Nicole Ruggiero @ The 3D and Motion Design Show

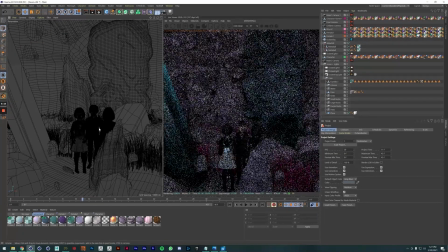I don't have them textured properly in this scene, because it wasn't necessary, but
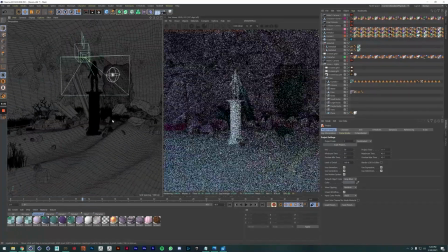I have the little kids here because I knew I was going to have some shots with my
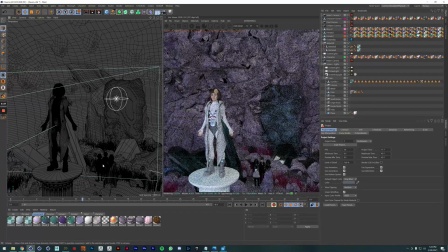character and the kids down at the bottom,
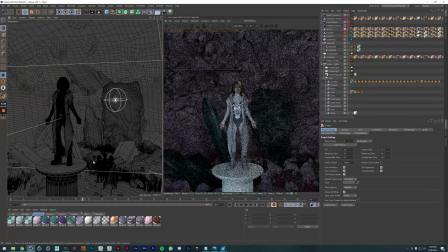and some shots of just the character and some shots of just the kids.
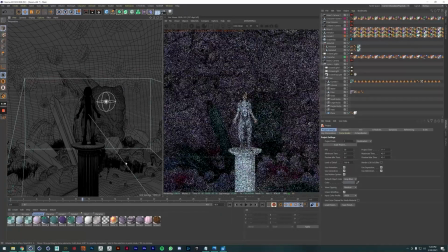So I put it at an angle where I could really do all of that and still have the pillar go up high,
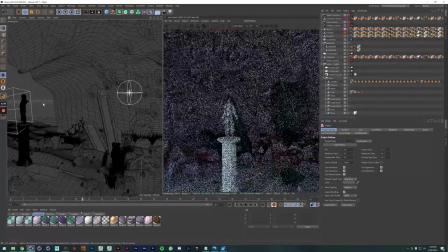because that's another shot I needed to get. So I had to keep all of that in mind when I was setting this up.
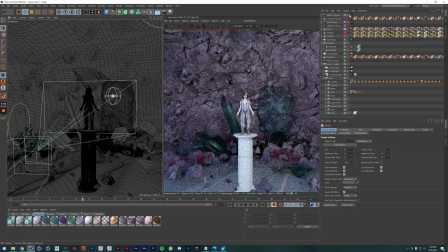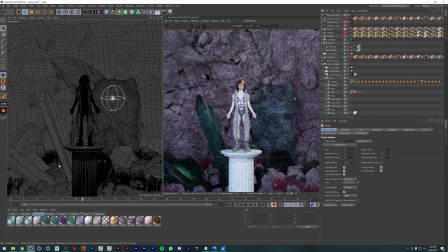So, but again, the kids look like a big mess right now because this is an older project and I didn't retexture them for this one, or like relink the textures,
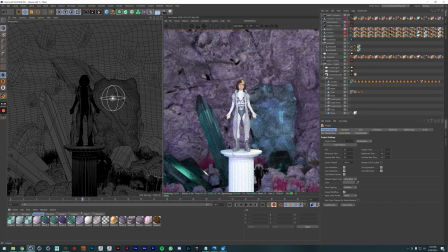because my main focus was on the main character anyway.
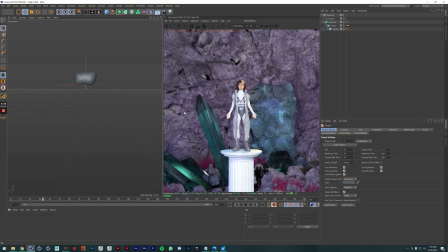So for the waterfall, that's what I want to go over. You know, this is another really cool, quick thing that I did, and I just use cinema tools to just come up with like quick ideas of how I can like achieve, you know, some cool looking stuff,
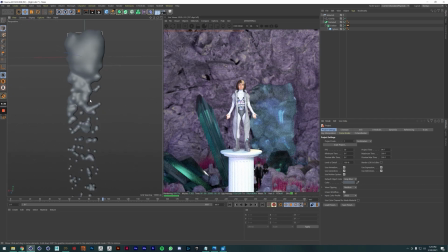and it really adds like so much. It really makes it really dynamic. So basically all I did with this is I used the Metaballs, which if you haven't used Metaball before, it's super cool and super fun to play with. It's probably like one of my favorite and first things that I used in cinema.
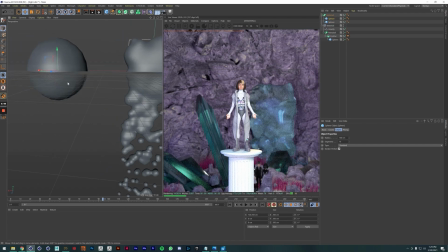I just think it's so like fun and cool. Basically what it does is it creates these kind of like globby forms, you know, and you can
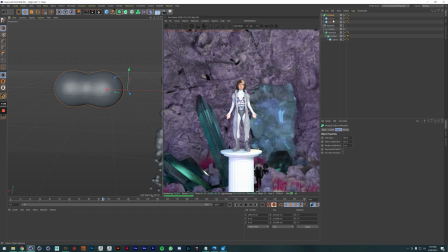make it a little bit more refined and look a little bit more like water or something like that. So I really love this tool in cinema, and I was like, oh, I feel like I can use this to make a waterfall.
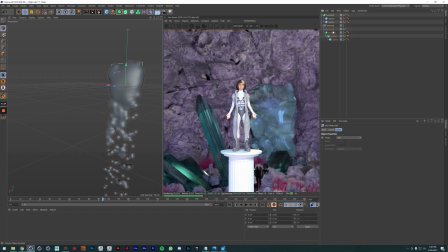So that's exactly what I did. Basically all I did was I took the Metaballs, linked them to an emitter, have them coming out the emitter, and put some gravity on it, and it made a really nice looking waterfall.
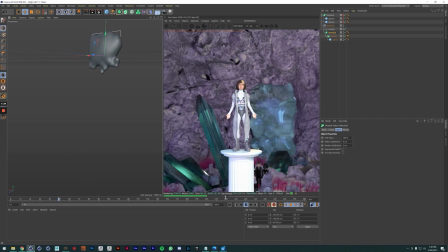I had to cache it, of course. That's why this is actually, the playback is pretty good. But it, you know, it does have to process this still, but it's so much cheaper than doing like a full-on particle animation, which I really wanted to avoid. And I really, really love the look that it gave. It gave us like kind of like playful, silly look. I really didn't want this animation to be so serious.
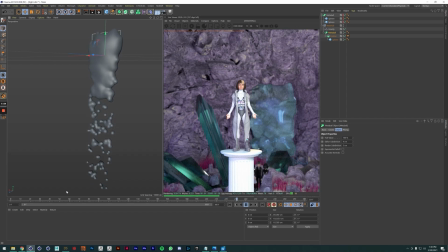I wanted it to be funny, like both a little critical, but like just kind of humorous. You know, it was for Adult Swim. I really like making humorous animations, so that's something that I really wanted to aim for with this one. So,
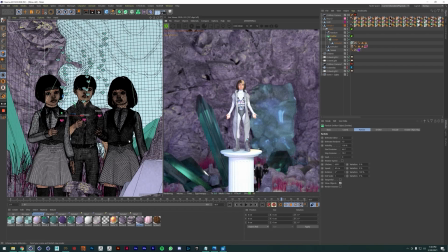and then I'm going to go on to one more scene. And this one was actually a bit complex to do because I had 3 characters in this scene.
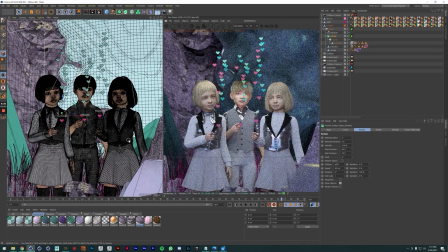And I had to animate all of them. I needed the timings to be proper, so I really needed to pay attention to, you know, what frames I was having, what happened on. And I'm just going to pause that.
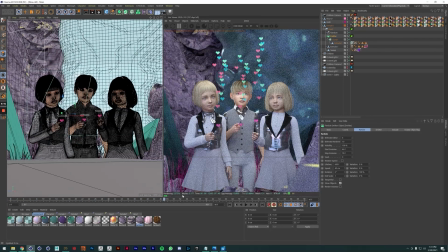And you can see that, you know, their fingers don't hit at exactly the same time.
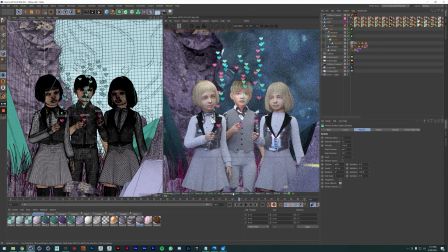I didn't want them to because I thought that would look unnatural. So I knew this scene needed to be about 3 seconds long because I kind of had that time for my animatic. Again, another reason why the animatic really helps.
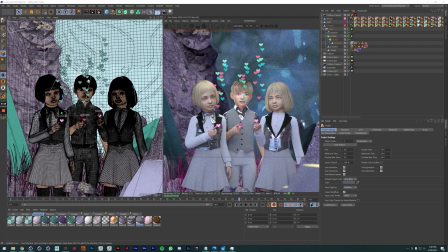And then I had to set up their emitters to be a bit offset as well. So I have, you know, the emitters set up here.